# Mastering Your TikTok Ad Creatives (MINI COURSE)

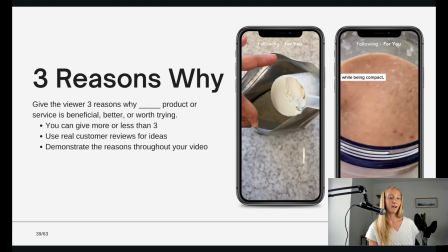[16:25]
So simply stating in the hook of the ad, 3 reasons why X. You can give more than 3 or less than 3,
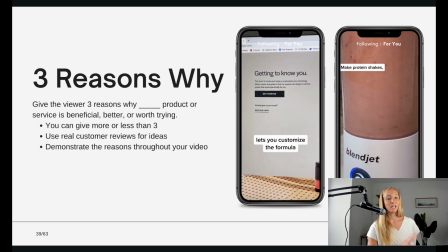[16:31]
but I found that doing 3 reasons keeps it right under 30 seconds, which is where you want to be.
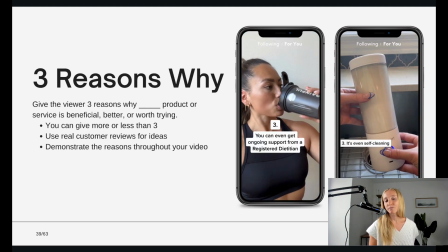[16:36]
So you can use real customer reviews for ideas for what those 3 reasons why,
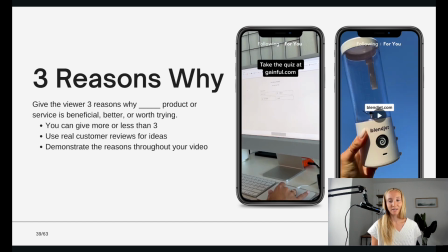[16:42]
and then demonstrate the top value props in the video, ending with the CTA to go to the website.
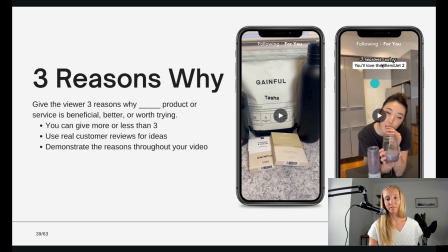[16:48]
So as you can see, in this one, 3 reasons why you'll love the blend jet 2.
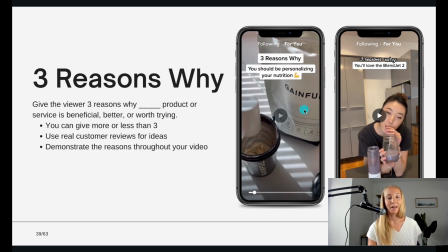[16:53]
This one, 3 reasons why you should be personalizing your protein. This is a go-to style I'll pretty much do for any client, is a 3 reasons why ad, because I've seen it work well time and time again.
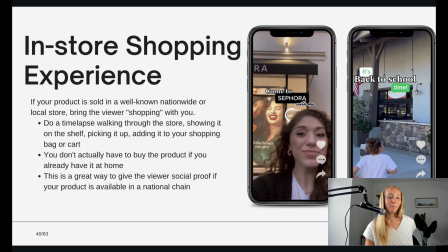[17:06]
In-store shopping experiences.
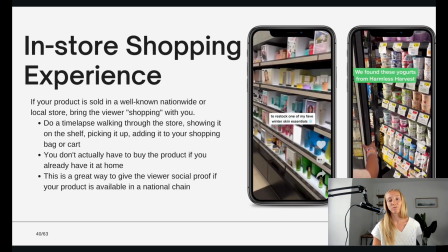[17:08]
So of course you have to have a retail presence to do this, but a lot of my clients are in Sephora, Target, Whole Foods in this example.
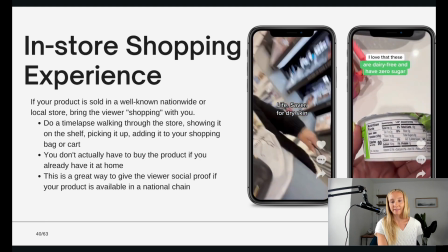[17:17]
So it's a really good idea to show them going to the store, picking it out, then taking it home and talking about how much they love it.
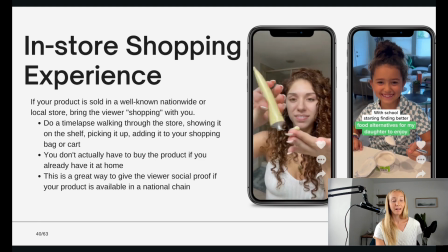[17:24]
We've seen that for clients that do have an in-store presence,
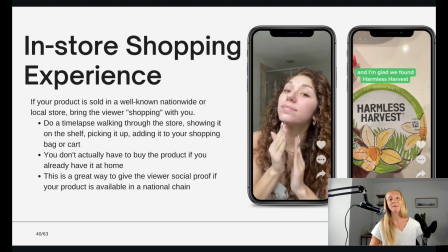[17:27]
this gives a lot of social proof because then people know this is a reputable product because it's an international retailer,
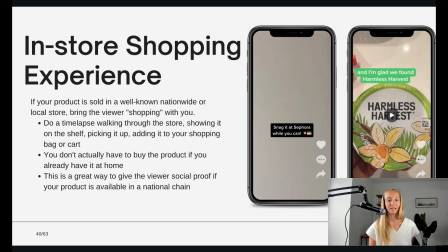[17:33]
and showing that experience of going to the store and buying it is entertaining for viewers.
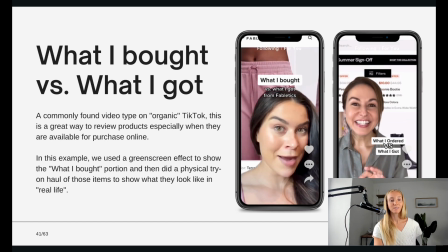[17:41]
Here's another one of my favorite hooks. It's what I bought versus what I got.
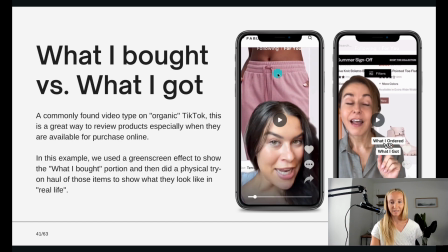[17:45]
So pausing here really quickly, you can see that on the screen, they're showing what it looks like in on the website.
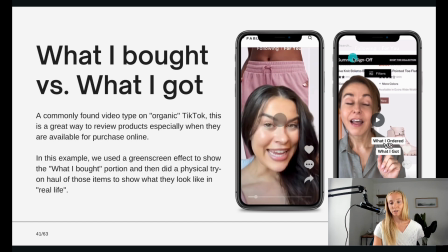[17:53]
And then ultimately, then we're going to show what it looks like once they've received it.
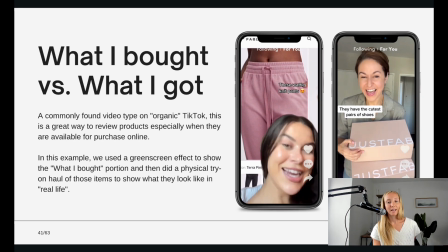[17:57]
So having the green screen over the website and then going into, okay, I just got my package.
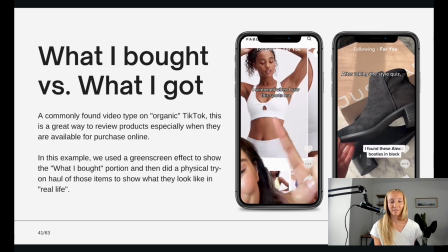[18:03]
Let's see how it looks. So I've seen this green screen effect with the website work extremely well.
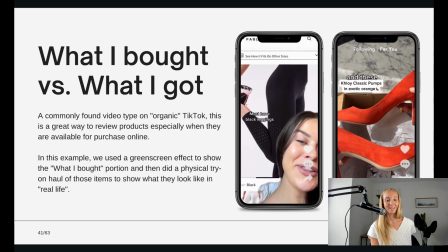[18:09]
It's another one that I do for pretty much all of my clients, is this green screen effect on the website.
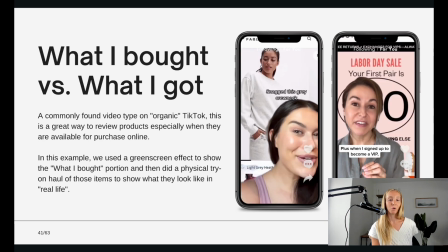[18:13]
And then ultimately showing what does it look like in real life.
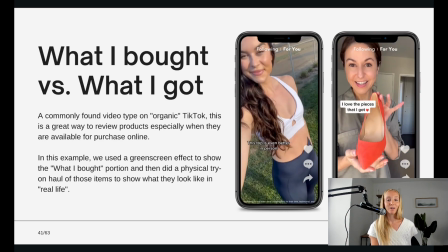[18:17]
I think that's a problem that most consumers have with online shopping, is they're like, does this look as good in real life as it does on the website?
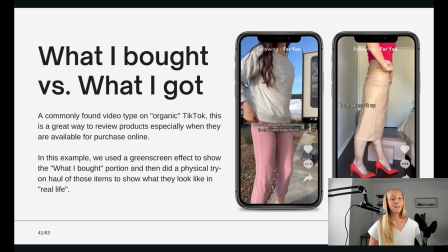[18:25]
So this is kind of breaking down that barrier of, hey, I saw this online. This is what it looked like on the site.
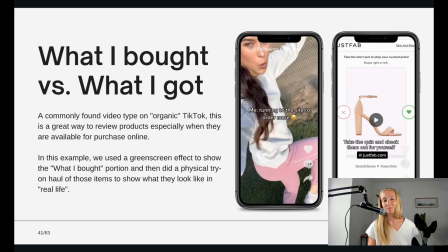[18:31]
And this is what it actually looked like on me. And this is why I love it. So this is a really great format to follow.
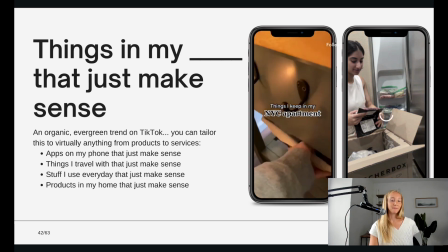[18:40]
Things in my blank that just make sense.
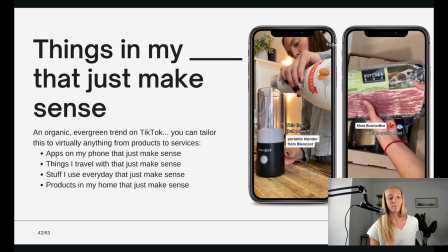[18:42]
So it could be things in my apartment, things in my freezer, apps on my phone that just make sense, things I travel with that just make sense.
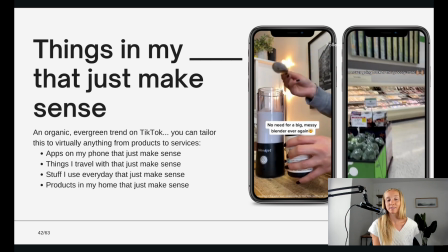[18:49]
You can essentially tailor this to any product or service.
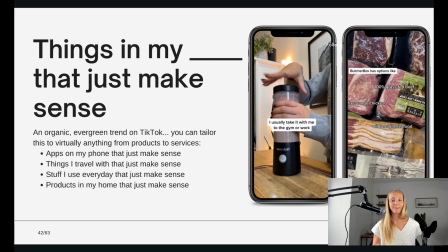[18:55]
But essentially, you're giving someone the hook of like making them wonder, like, okay, what is it?
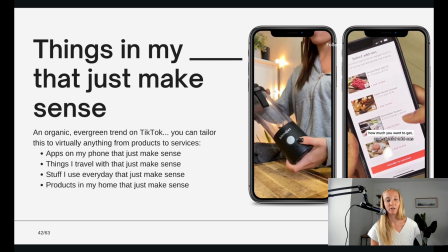[19:01]
Like things in my bathroom that just make sense. You're leaving them on the hook. You're not introducing the product right away.
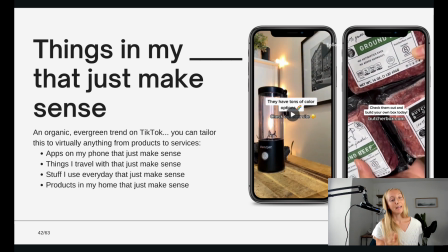[19:06]
You're just kind of teasing them and encouraging them to watch the rest of the video to find out.
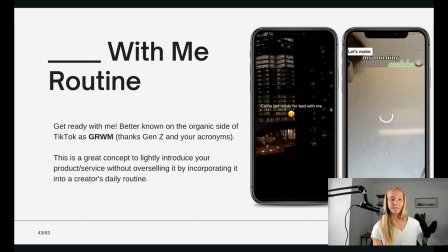[19:13]
Another great format for TikTok is a get ready with me routine.
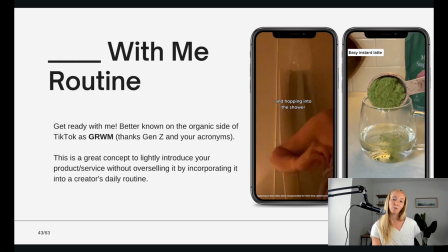[19:18]
So this one we're saying, get ready for bed with me, or get ready with me in the morning, make my favorite coffee.
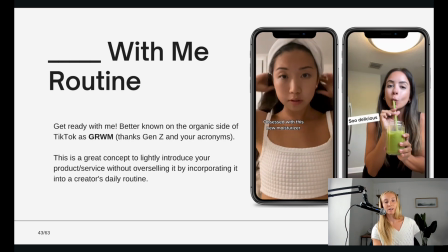[19:23]
It looks super organic to TikTok, doesn't look like a commercial.
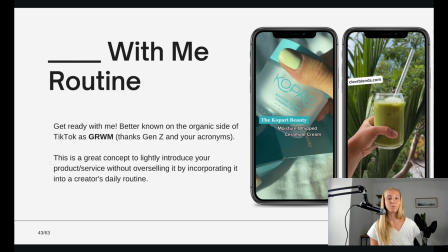[19:27]
And this is something that trends organically on TikTok, are like beauty routines, coffee routines in the morning.
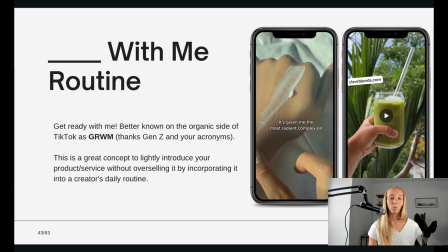[19:34]
So it definitely blends in more with what organic content is trending.
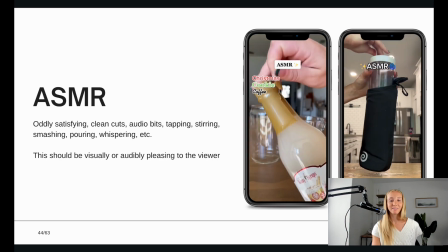[19:43]
ASMR. So people on TikTok love ASMR videos.
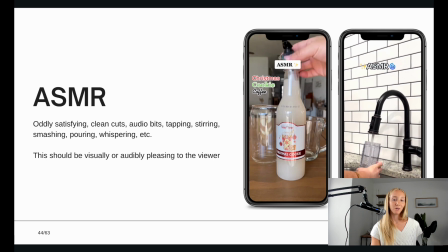[19:46]
So if you can somehow make your video aesthetically pleasing or audibly pleasing,
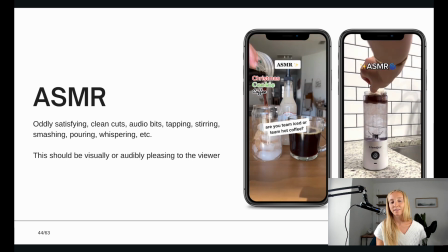[19:52]
whether you're doing clean cuts, oddly satisfying clips, tapping, stirring, smashing, pouring, whispering.
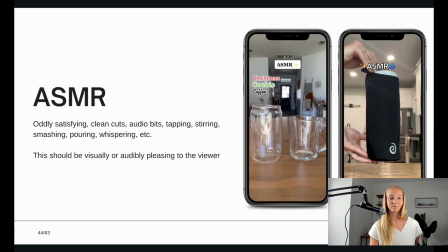[19:59]
We've seen these videos perform super well. Unboxing experiences.
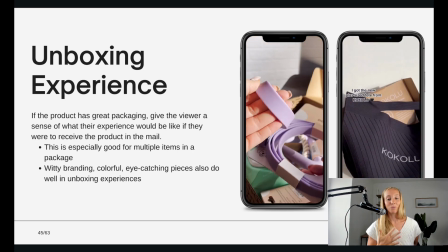[20:05]
I think this is something that every ad account should have, is showing what the product looks like when you're unboxing it, going through the different products.
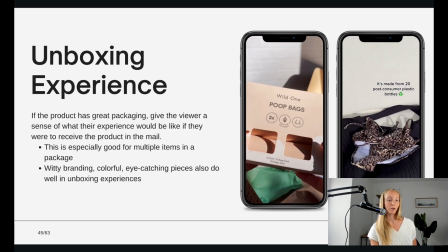[20:13]
It's especially great if you have multiple products and you can go through it. And especially if you have really great branding.
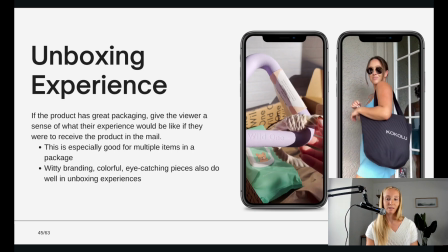[20:18]
We've seen that these ads perform really well for them, is doing these, is starting the ad with an unboxing experience.
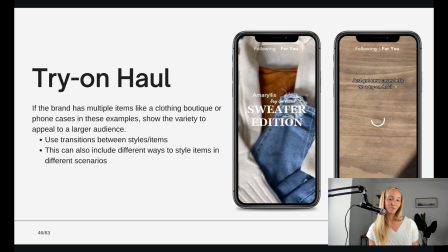[20:26]
Try on haul. So this is especially useful for any apparel clients.